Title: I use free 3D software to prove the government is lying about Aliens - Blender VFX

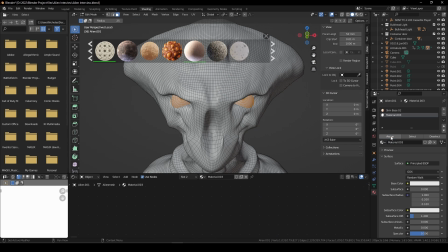Once again, just changing the eyes to a dark black and
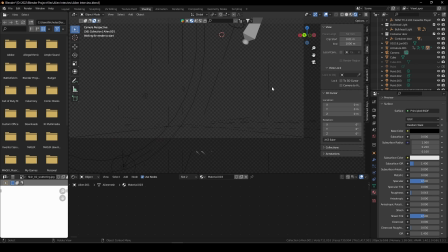make it nice and shiny to reflect the scene and, you know, the lights.
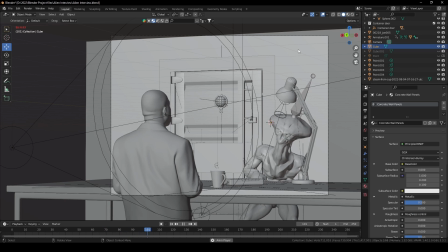So I thought that looked pretty good with the animation in, and this was coming together quite nicely.
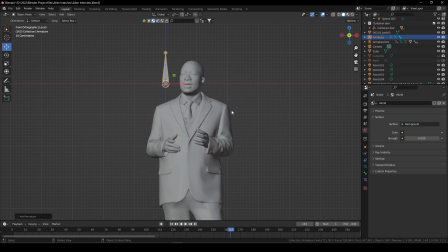I think one more step that we needed to do is just rig our host here, the person that's going to be interviewing this alien.
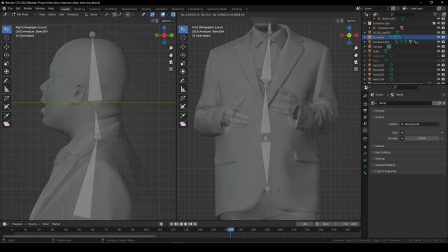So I slapped a quick rig on him, basically just the spine, a neck and a head, and I parented that to the mesh,
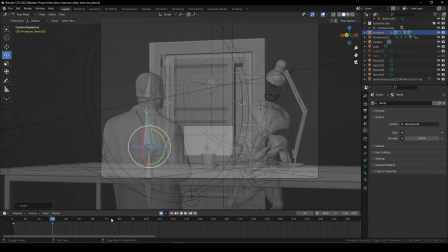and using the automatic keyframes just scrub through the timeline and move the bones around here and there just slightly. And when you play that, it looks like you've got a bit of movement in your character, and that it's moving his, you know, he's moving his head and his shoulders, and he's just swaying and talking.
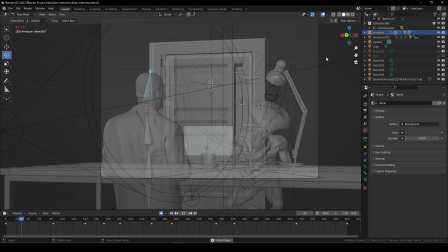Now you don't need a lot of fancy animations, just make, because this guy's going to be in the foreground, he's going to be a bit blurred out, you just want a bit of movement to him. And yeah, I think that was perfect, and this is the final result.
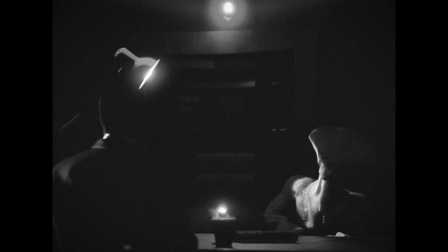Okay, we're recording. Stay on an origin.
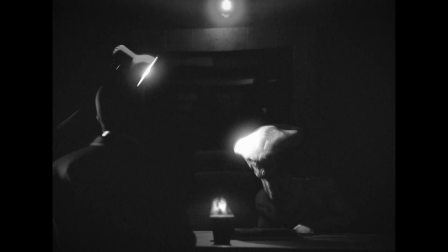Okay, yesterday you told us you traveled, and I quote, thousands of light years to get here.
Well, if you enjoyed this video and you want to see more, then please consider subscribing, and I'll see you next time.